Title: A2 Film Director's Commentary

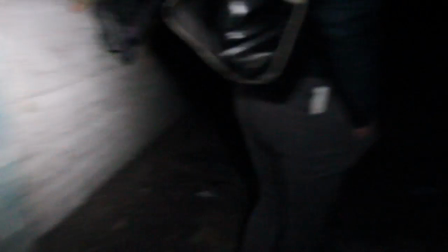5s
Before initialising my production, a lot of planning within the animatic and shot list took place to gain a solid structure for the basis of what my film would offer,
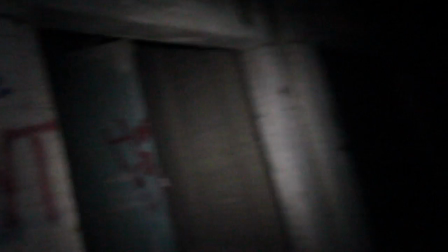14s
in terms of the micro-technical elements involved,
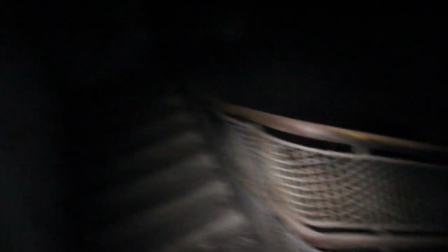17s
to adapt and apply a Lynchian stylisation alongside the key themes explored within my creative investigation.
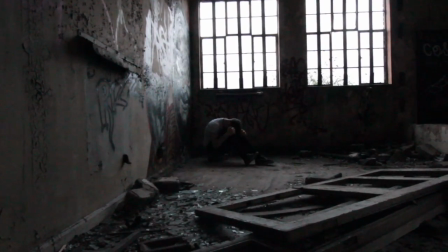25s
Key themes offered by Lynch throughout my focus films I had studied include desolation, depression and isolation.
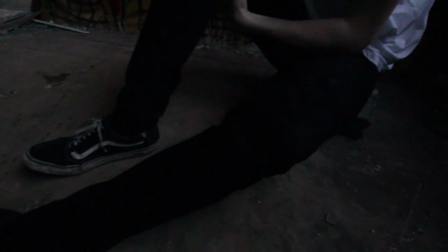32s
These themes, alongside others also studied, were applied within my film to create a sense of sympathy for the pure emotional,
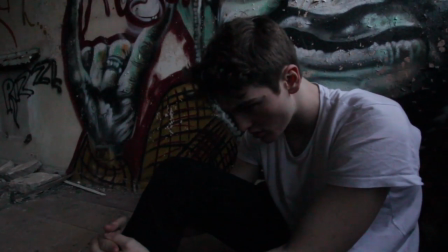41s
mental and physical suffering of my focal character, of which he goes through during the diegesis.
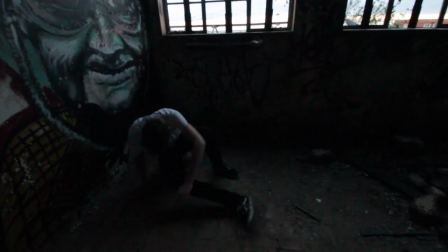48s
It was important for me to address this stylisation and thematic approach to the narrative, as it supports my planning and research in the development processes.
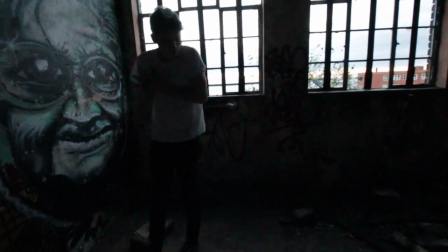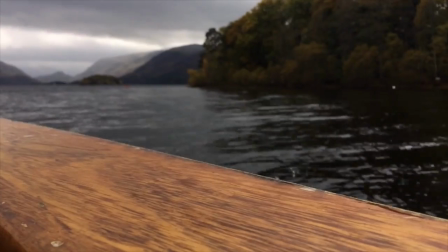65s
Originally, I had 3 snippets to which were going to be combined in addition to other edited footage to address different flashback types,
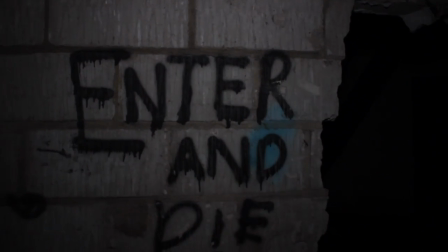72s
i.e. the positive and negative memories. This can be seen in the footage here.
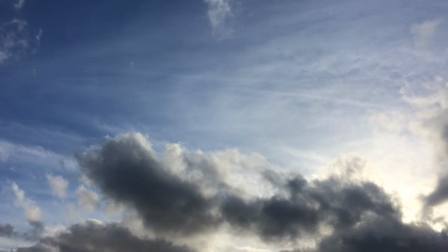77s
However, I had then later decided that this would be going slightly off of course
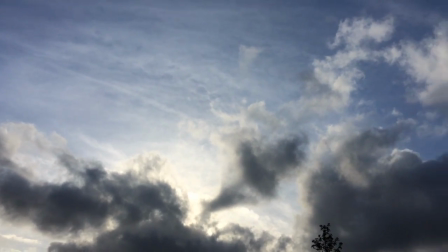83s
in terms of trying to be accurate and consistent to the themes I had originally chosen to explore.
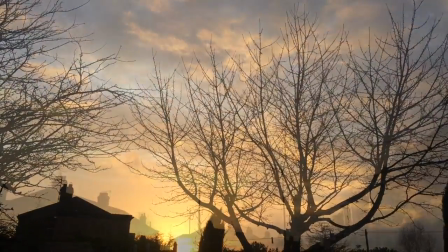89s
I had discarded this within the final production and 2 drafts,
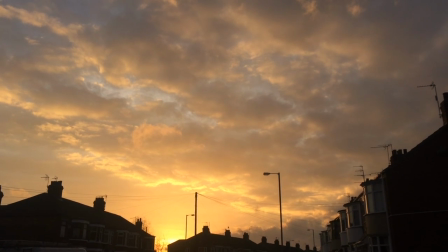93s
as I felt that to have a Lynchian approach, this was not necessarily the way to go.
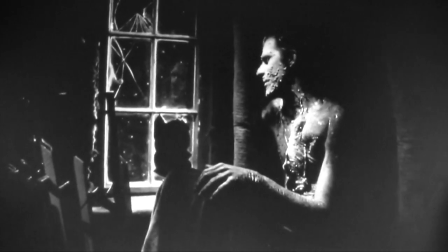99s
Lynch had done a profound job in creating these nightmarish settings and atmospheres within his films, primarily within Eraserhead and The Elephant Man.
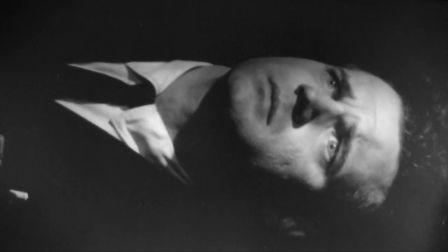107s
This was done through the haunting flashbacks presented through the protagonist's previous experiences.
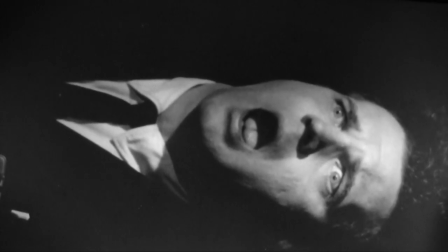113s
As seen within the 2 pieces of footage here, within The Elephant Man and Eraserhead,
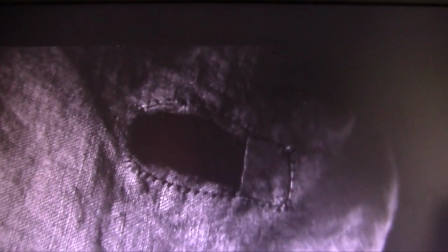117s
we as the audience can witness shots which offer pinpoint light and through zoom-ins
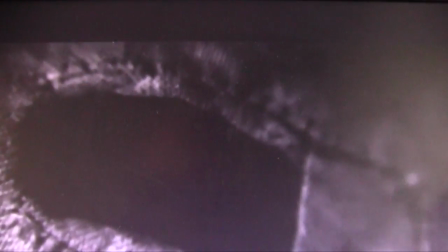123s
and close-ups highlight the character's pure fear and distraught of terrible recollections.
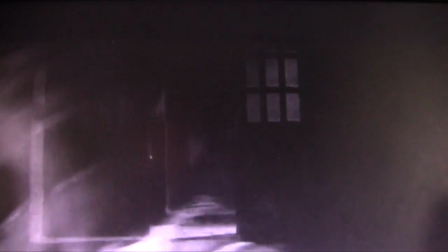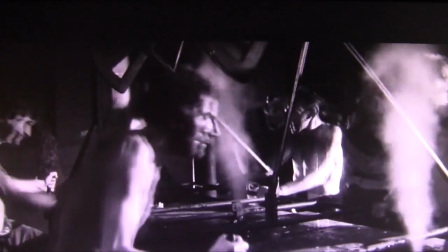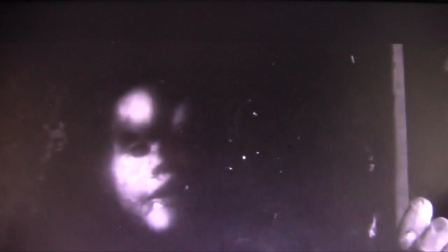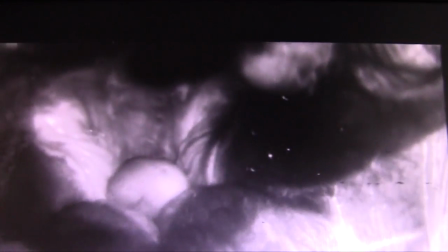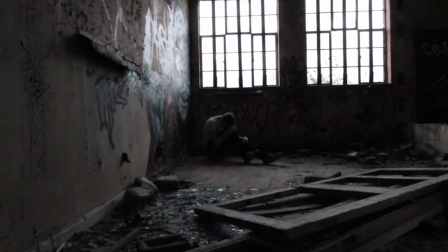158s
When initialising my film, as you can see in the following footage, I had run a rather gentle piano soundtrack labelled Your Psycho,
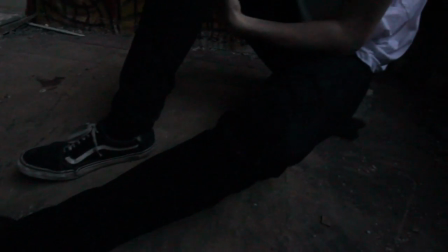166s
along with the initial establishing shot to set the scene for the audience and begin to drive the narrative forward.
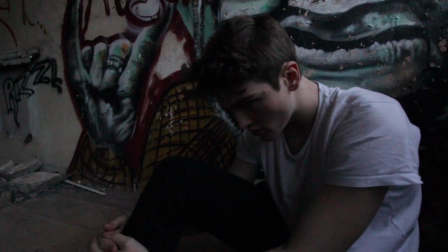172s
This sound tool was used as a contrapuntal device against my desolated protagonist character,
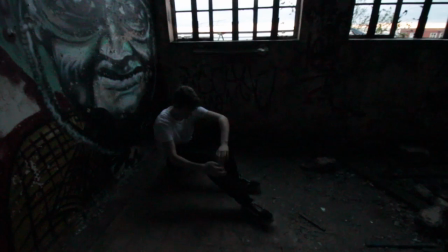179s
Christopher Wood, as he strains within the sadness of his cell.
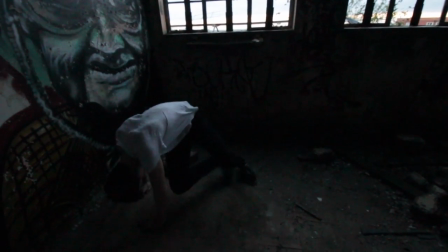183s
This establishes the scene within a juxtaposed manner, similarly to the initialisation of The Elephant Man,
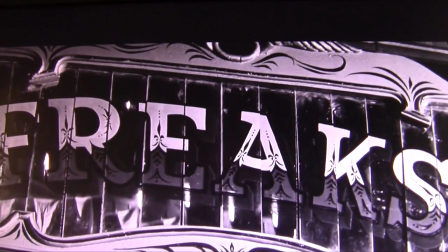189s
where the carnival music plays alongside Frederick Treves' investigation of what occurs behind closed doors of the freaks within the circus.
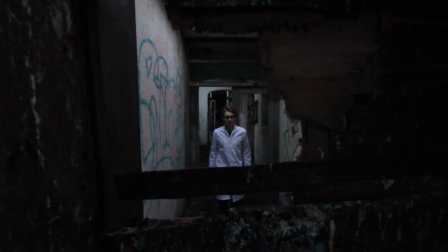197s
Leading on from this, I had followed the images in my storyboard to construct my film by then leading
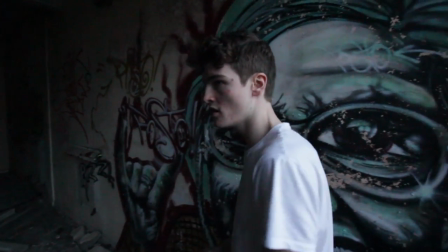202s
on to the scenes of which Christopher Wood becomes disturbed by the psychiatrist of the asylum.
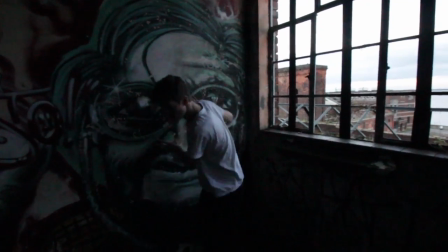209s
I cut off the piano track at this point after he has walked towards the cell door, which I film within a high angle through a hole within the door.
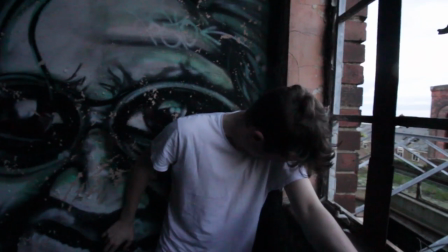218s
From this point,
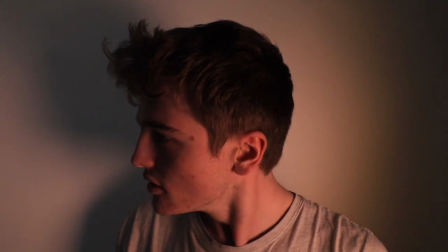219s
I'd used just the natural sounds within the footage to convey realism and offer pure disturbance through the scenes of distress.
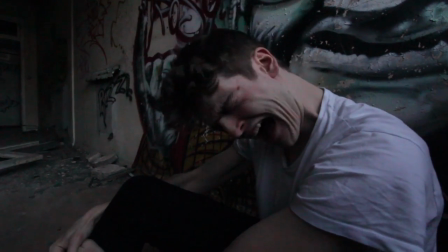228s
All the way throughout, I had William Cross act unpredictable to accurately reflect a psychologically
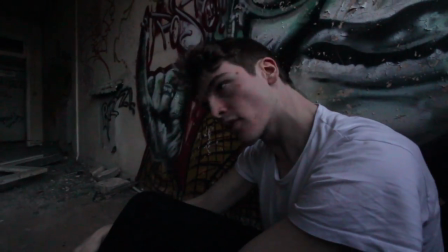234s
deteriorated mind of which suffers from many different mental illnesses as stated within the early posts.